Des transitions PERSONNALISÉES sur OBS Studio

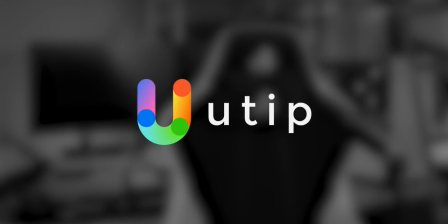0s
Si tu apprécies mon contenu, je t'invite à me soutenir en effectuant une donation ou alors en regardant des publicités sur ma page Utip qui se trouve dans la description. Bonjour tout le monde, c'est Valentin et je vais t'apprendre comment utiliser des transitions personnalisées sur OBS. Alors j'avais déjà réalisé un tutoriel il y a quelques années de cela, mais c'est devenu beaucoup plus simple pour pouvoir réaliser quelque chose de beaucoup plus professionnel, beaucoup plus qualitatif. On va voir dans ce tutoriel comment réaliser une petite transition avec les bases d'After Effects pour que tu aies déjà une petite transition plutôt sympathique. Les paramètres de rendu qu'il faut pour que la transition soit transparente et qu'elle soit compatible sur n'importe quel logiciel. Et puis après, on verra comment ajouter n'importe quelle transition personnalisée et justement celle qu'on aura réalisée sur After Effects pour tes streams sur OBS.
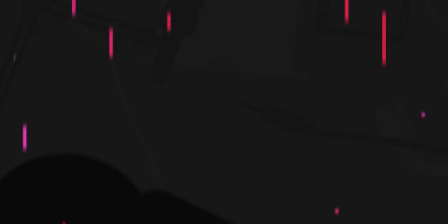Juste avant qu'on commence le tutoriel, il faut que je te parle du site internet Nerd or Die qui ne sponsorise pas cette vidéo et non plus c'est, enfin, on pourrait dire que c'est un petit partenariat, mais bon, enfin bref, tu vas voir, c'est quelque chose qui va t'intéresser.
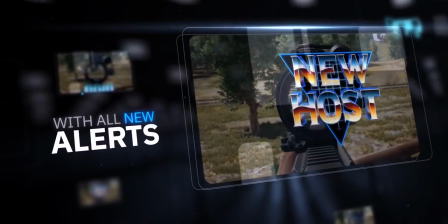68s
Nerd or Die, c'est une team de designers qui font des habillages graphiques préfaits qui est disponible à la vente,
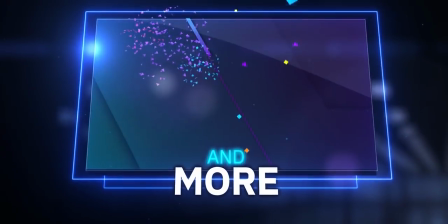75s
donc il y a de tout, il y a des overlays, des écrans d'attente, des contours cam, des widgets, des alertes, et justement,
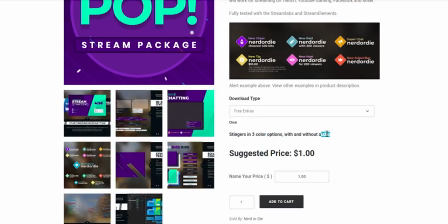81s
il y a des transitions dont certaines tu peux les télécharger gratuitement et les utiliser comme tu veux, voilà, en libre de droit. En tout cas, si jamais tu veux acheter quelque chose chez Nerd or Die,
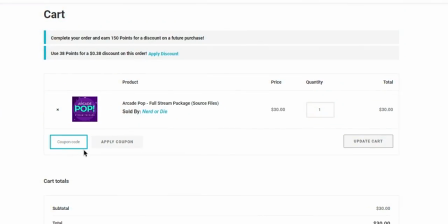92s
sache que dans la description, il y a un lien d'affiliation et puis j'ai aussi un code de réduction de moins 10% qui est Valentin.
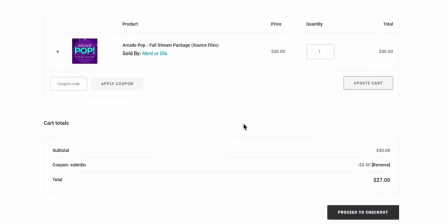98s
Donc n'hésite pas à utiliser ces deux moyens de me soutenir puisque, voilà, en plus de te faire plaisir avec des habillages graphiques de qualité pour ton stream, et bien en plus de ça, je touche une commission le fait que tu passes par le lien d'affiliation et puis voilà, je te fais gagner moins 10% sur ta commande. Donc voilà, n'hésite pas à en profiter, c'est du beau, c'est de la bonne qualité et puis ça fera qu'améliorer la qualité de ton stream. Et encore merci à l'équipe de Nerd or Die pour l'affiliation ainsi que pour le code promo de moins 10%. Bon, si jamais t'as vraiment l'envie là par contre de faire une transition et de vraiment faire quelque chose qui est personnel, là par contre on va aller sur After Effects et je vais te donner quelques petits tuyaux.
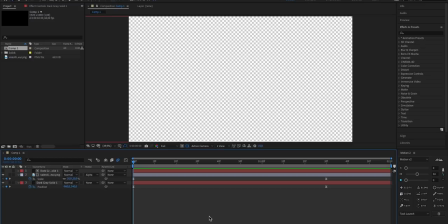136s
Alors nous voici sur After Effects CC 2019, donc j'ai fait une transition relativement simpliste en 5 minutes etc, mais si histoire de te donner quelques bases, vous êtes nombreux à me demander des tutoriels sur After Effects Premiere Pro, donc autant commencer. Alors voici du coup à quoi ressemble la transition.
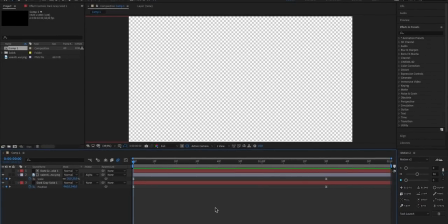155s
Donc voilà, très minimaliste, simpliste, mais absolument efficace. Donc qu'est-ce que j'ai fait pour faire cette transition?
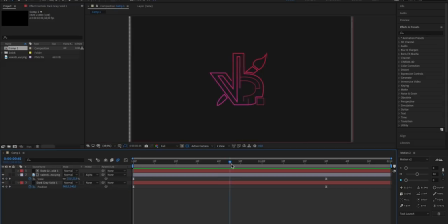161s
Alors tout d'abord, j'ai mis en place un solide. Donc un solide, en fait, c'est une forme qui va prendre toute la surface de l'image. Et ça, ça va être très important que à un moment dans la transition, eh bien, ça recouvre toute l'image,
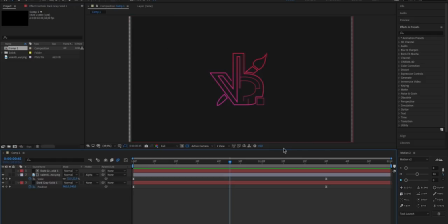175s
donc toute la surface de l'image, pour pouvoir que du coup, le changement entre les deux scènes se fasse de manière parfaite.
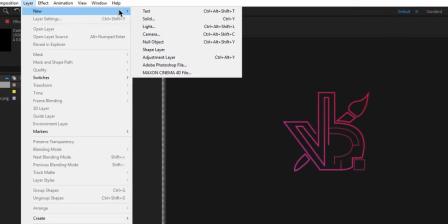182s
Donc là, du coup, j'ai fait calque, nouveau, et solide. Ensuite, en code couleur, j'ai mis 18-18,
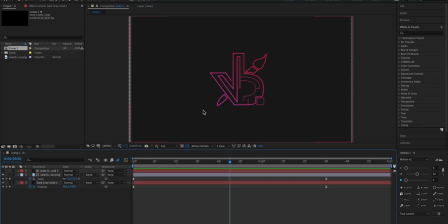188s
donc c'est un gris qui est un petit peu foncé et qui est du coup au look de mon design réalisé par Justin Buisson alias Flows.
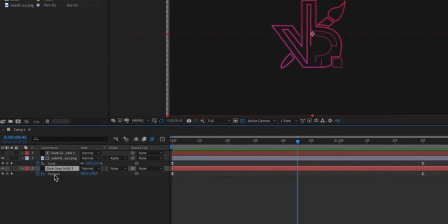196s
Voilà. Ensuite, sur ce solide, j'ai fait une animation donc de gauche à droite.
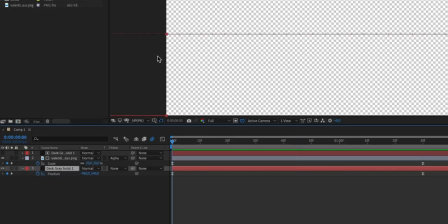202s
Donc là, j'ai mis un premier point clé à gauche, donc là du coup à moins 960. Et ensuite, une seconde 30 plus tard, j'ai mis un autre point clé à
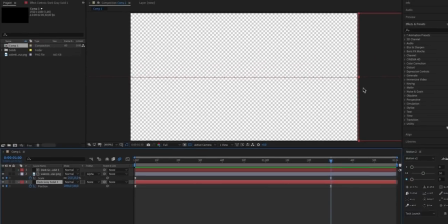214s
2890, donc là du coup en dehors de la surface de l'image vers la droite.
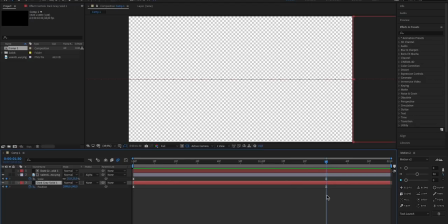219s
Et du coup j'ai fait cette animation là et ensuite j'ai ajouté un lissage de vitesse. Donc le lissage de vitesse, ça permet de rendre l'animation beaucoup plus fluide et beaucoup plus agréable. Là si je retire le lissage de vitesse, voilà du coup ce qui va se passer.
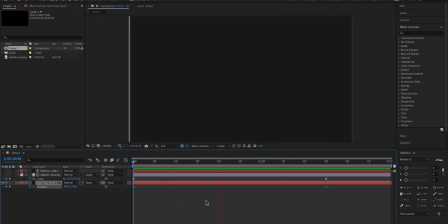236s
Alors attends, là il faut que ça fasse le rendu, voilà, il faut que ça fasse le rendu. Mais là on peut voir que hop, l'animation elle est constante, elle est relativement brute, voilà, c'est pas agréable.